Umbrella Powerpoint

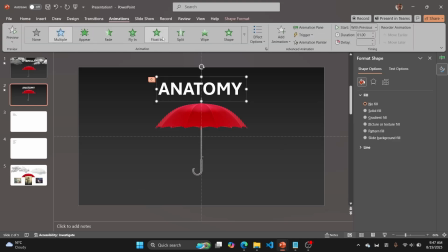[4:10]
Add fade out to the umbrella to reveal the blueprint. Add fade in animation to the blueprint because if I don't do that, there would be some obvious flaws and it might break the illusion for most viewers with good eyesight.
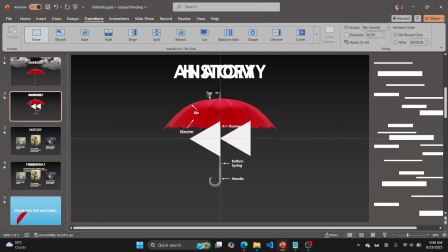[4:21]
The title only get a fly-in while the texts which indicates the parts gets a fade-in.
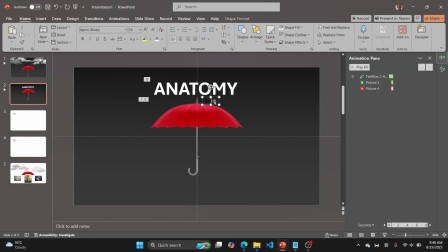[4:26]
The arrows get a wipe-in, according to their direction. Do mess around with the effect options in your animations sometimes, ease in or out, depending on your preferences.
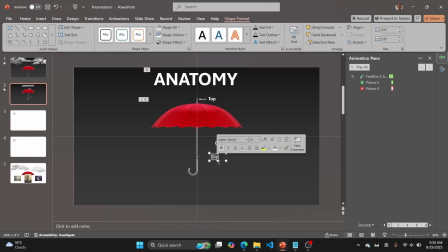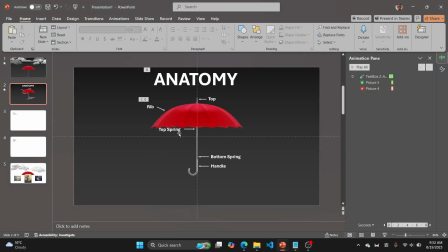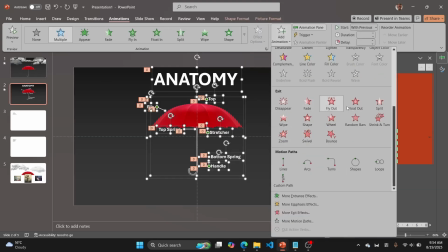[5:05]
Next I decide to improvise this by adding a rewind effect by creating a rewind logo,
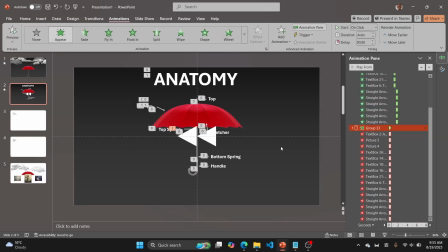[5:10]
using the rain effect, only this time, it is horizontal and varies in size. Adjust timing and duration as needed.
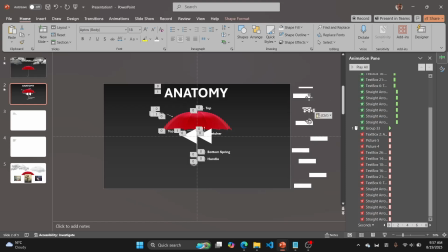[5:18]
Add an extra animation, random bar exit, to the title, text, arrow, blueprint. The rewind logo gets a simple appear transition on click. By adjusting the timing in order in the animation pane, when I click, the logo will appear and the rest of the animation will follow along.
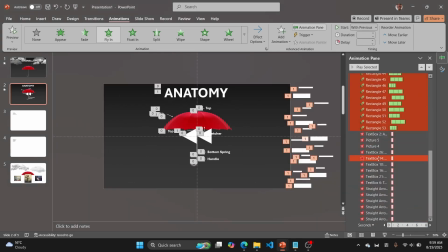[5:34]
Then I add the history title with a random bar enter, make it seem like a flow.
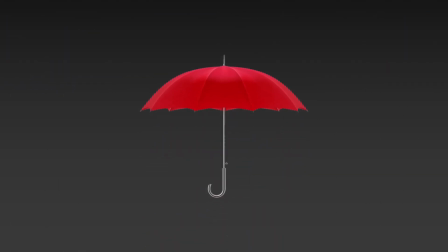[5:39]
I can start the next slide with the title already on screen with no animation whatsoever.
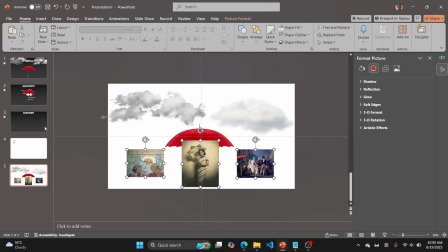[5:49]
The history slide will just contain very simple, 3 pictures with brief text. Pictures will fly in from the top with after previous.
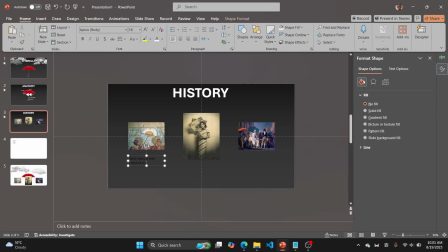[5:56]
This means the pictures will fly up one by one, then I add a fade in for the brief text. That's all.
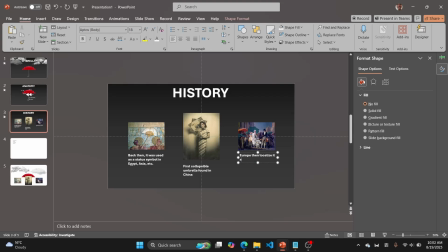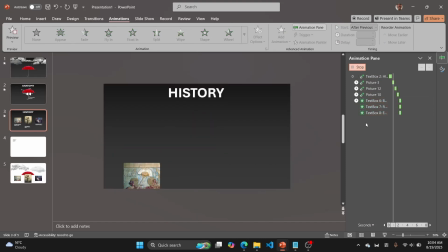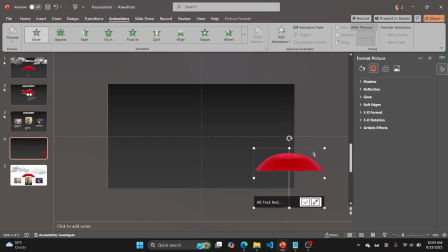[6:37]
The present day is just a title, some text, and a bunch of umbrellas moving.
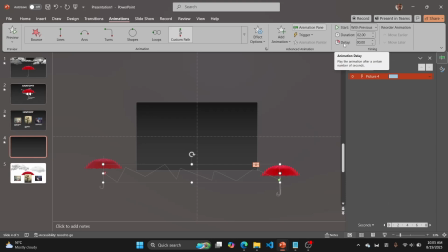[6:42]
For the umbrellas walking around, that requires a custom zigzag path from left to right or right to left. Adjust timing and duration as needed. Lastly, add a title and some text with float in from top.
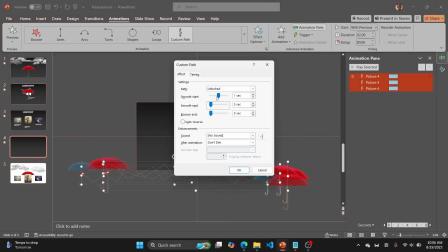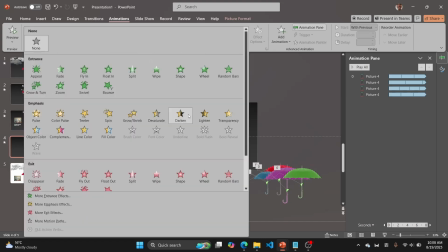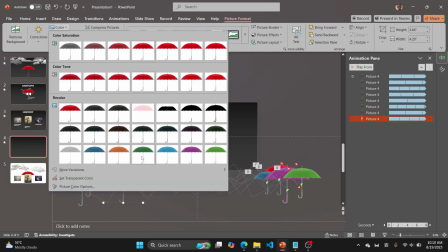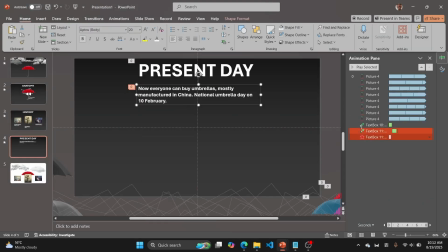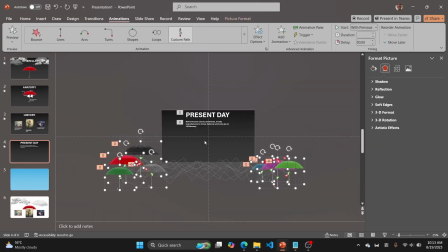[7:40]
Now for some exits. The umbrellas will get a fly out to the bottom, and while the title and text gets a fade out as an exit animation. I would need an activator so that the entrance and exit wouldn't activate at the same time.
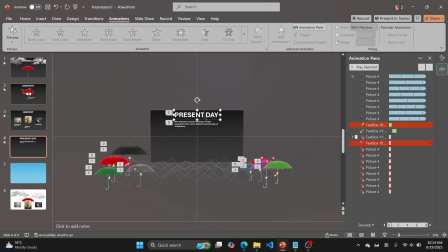[7:52]
Just like the rewind logo previously, I set a simple appear entrance on click right above all the exit animations.
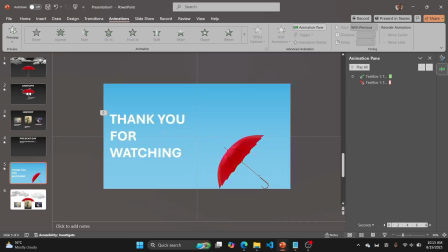[7:59]
The last slide will just receive a thank you for watching with an umbrella below, along a bright blue gradient to represent sunny.
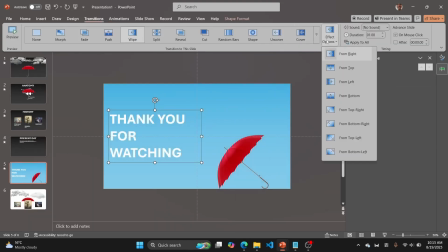[8:06]
This slide gets the fade transition set to 2 seconds. That should be all, one PowerPoint file with decent effort.
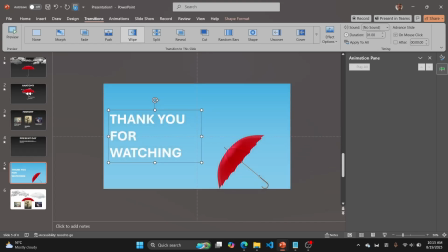[8:13]
Maybe I get to impress one person in class with this.